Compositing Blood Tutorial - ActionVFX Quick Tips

Hello everyone, the Nasir with ActionVFX.
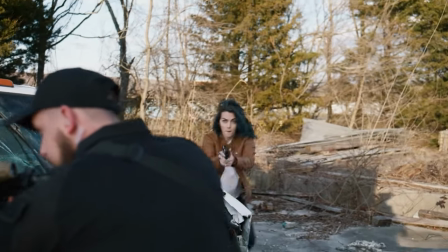(0:08)
In this video, I'm going to give you some quick tips on compositing blood elements from ActionVFX Blood Hits Collection.
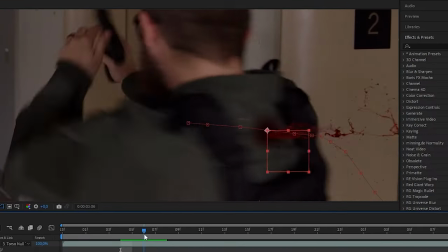(0:15)
We will learn how to add blood effects into a scene and make them blend with the environment.
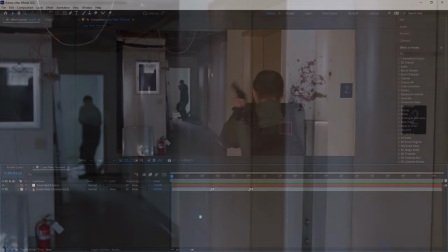(0:19)
So, without further ado, let's get started. Okay, so this is our plate.
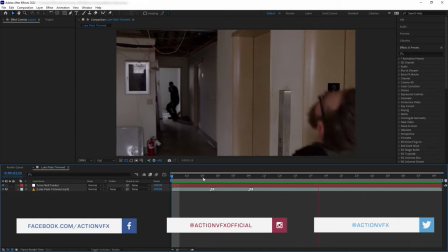(0:25)
Here we have our talent, Luke, being shot at twice.
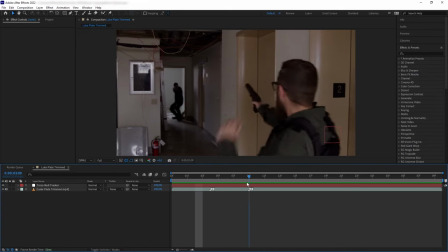(0:30)
First on the torso and then on the forehead. We will be focusing on creating the blood hits on the torso on this tutorial.
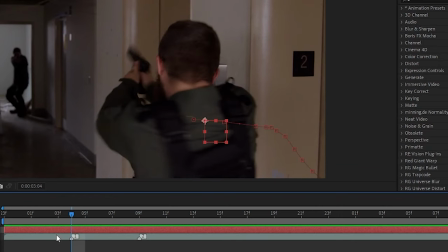(0:38)
Here I have added a null that I placed and animated to where the blood would spray out of the body.
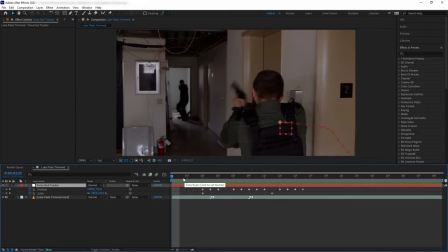(0:43)
So we are going to parent all of our elements later into this null tracker. And since Luke here is moving really fast and has a lot of motion blur, I could get away with just animating the null by hand.
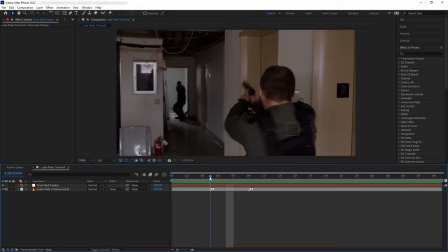(0:56)
Now, before adding the blood hit, we want to add a bullet wound first. I want to have the bullet to exit the body on the back.
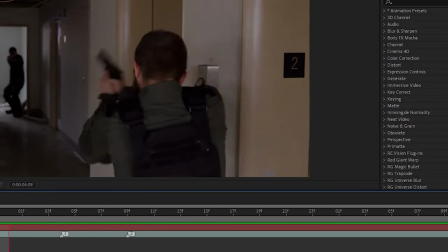(1:04)
And since the wound would be moving along the body really fast and out of focus,
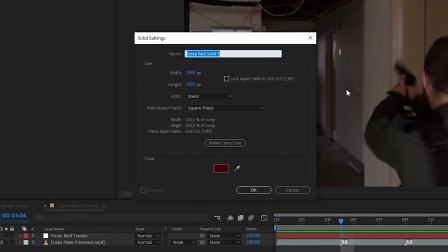(1:08)
I decided to just use a dark red solid that I have masked and feathered,
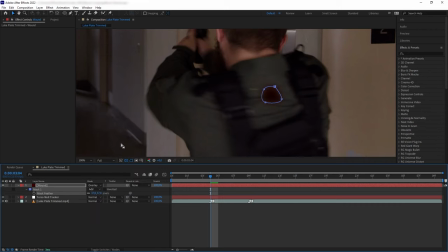(1:13)
and then I turned the blending mode of the solid to overlay and then parented to the null.
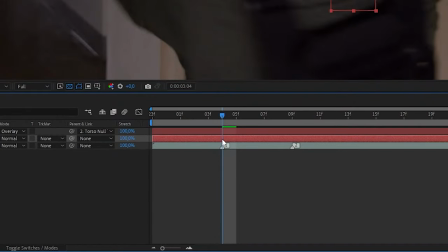(1:18)
And of course, I want to trim the layer so it pops out only when Luke gets hit.
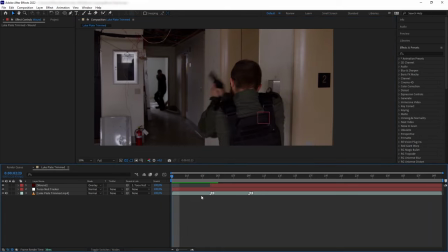(1:24)
If you are going to have the wound to be super visible in the scene,
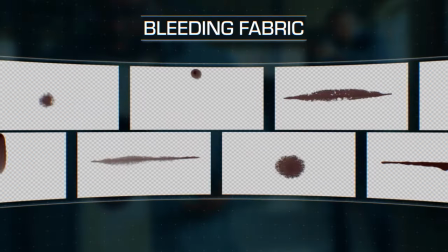(1:27)
you can instead use elements from our Bleeding Fabric collection or Gore Texture collection.
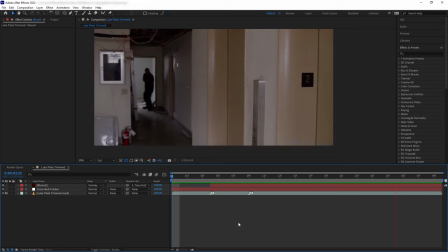(1:33)
Next, let's add our Exploding Blood from our Blood Hits collection, which, by the way,
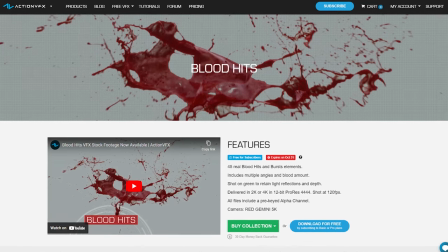(1:39)
is currently free for our ActionVFX subscribers until the end of this October, so you don't want to miss that out.
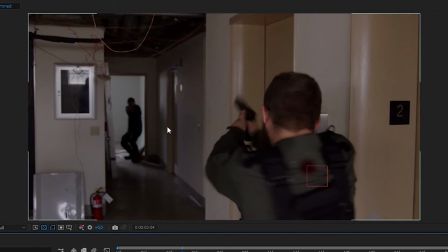(1:47)
Okay, since Luke here is being shot at from a bit of an angle, I will be using this side-angled blood hit element.
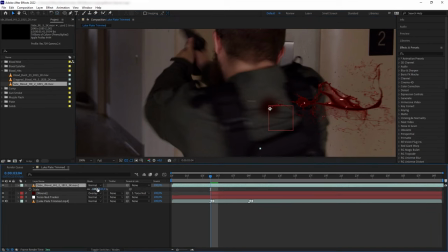(1:54)
I want to position it to where the bullet is exiting, and then I want to parent it to the null tracker, and if the angle of the blood still look a bit off,
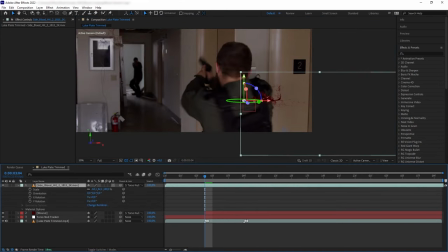(2:04)
you can just turn the blood layer into 3D and then rotate it a bit to add more dimension into the
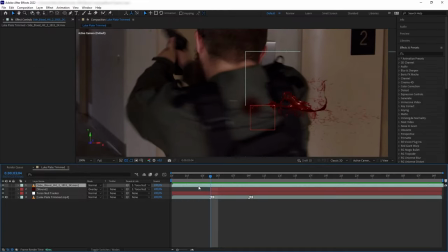(2:10)
element. Then I want to trim out the beginning part of the blood. That way the blood is already exploding pretty big when it appears in the scene.
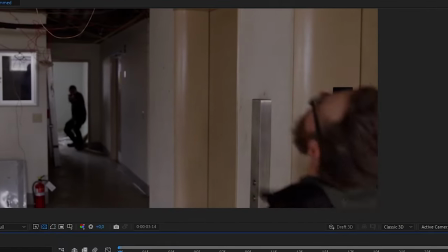(2:19)
And also the blood is currently moving quite slow. So we want to right click and time stretch and speed this up by 50%. Before we go further, don't forget to hit like and subscribe for more tutorials like this one.
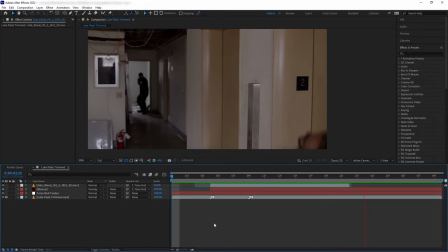(2:32)
And now, let's go back to the video. Now, color correcting the blood is very tricky because at the end, it depends on your taste.
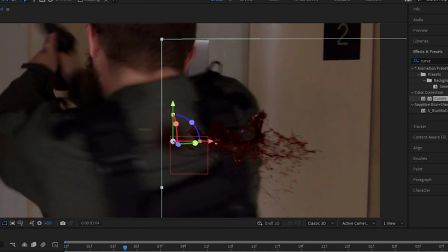(2:40)
Some people like having a dark red color, which is a bit more realistic, while some other like it very stylized, like bright red color. For me, I want to keep this realistic dark red color that we already have. So now we want to match this to fit into the environment.
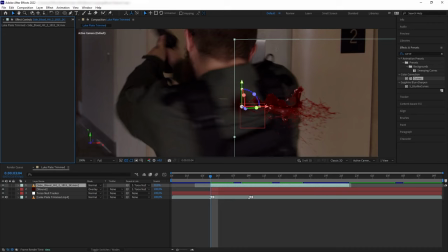(2:55)
The key to color matching an element is to look for reference within the plate.
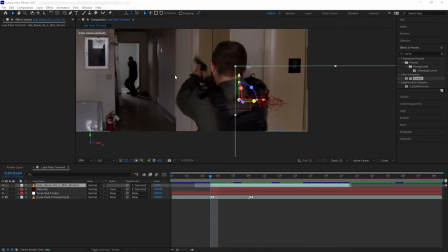(3:00)
For example, our blood here looks a bit too saturated compared to the muted tone of the background plate.
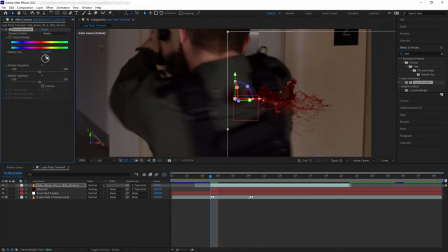(3:06)
So let's get hue and saturation, and we want to desaturate our blood a little bit. And then we want to match the black and white levels of the blood.
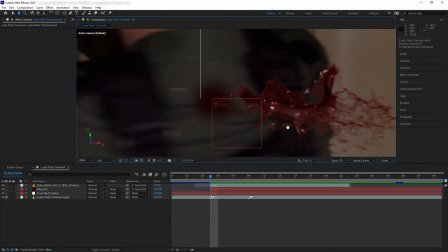(3:15)
If we open our info here in After Effects and point to a darker area of the blood,
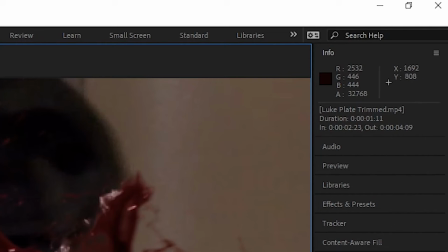(3:21)
we can see that within the blood's black pixels, we have an overwhelmingly red color compared to the green and blue.
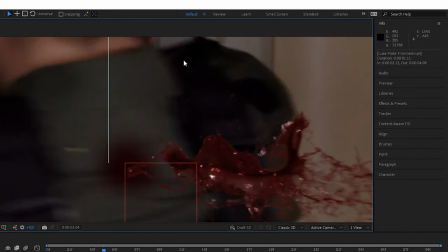(3:28)
Then if we cross-reference to the black point of the plate of the environment, we can see that the plate's black pixel is a bit more even,
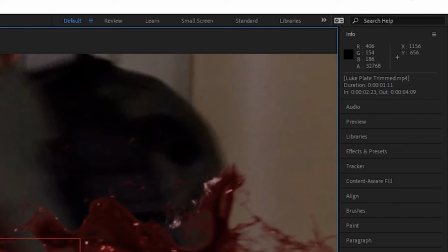(3:37)
with red still has the biggest value, but not a lot compared to the green and blue.
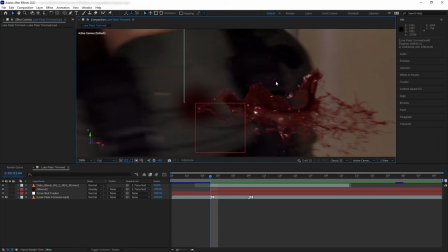(3:42)
So now we want to mimic the black levels of the environment on the blood. Maybe not an exact replication, but at least within the same ratio. So let's add a curve and lift the black levels of the blue and the green a little bit.
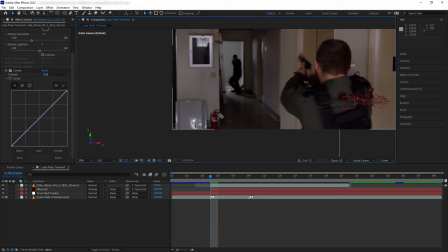(3:56)
Next, let's do the same with the highlights or the white color. The highlights of the environment is very gloomy compared to our blood.
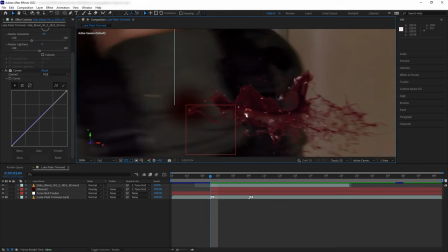(4:05)
So just like before, let's match our blood by pulling down our white point just a touch.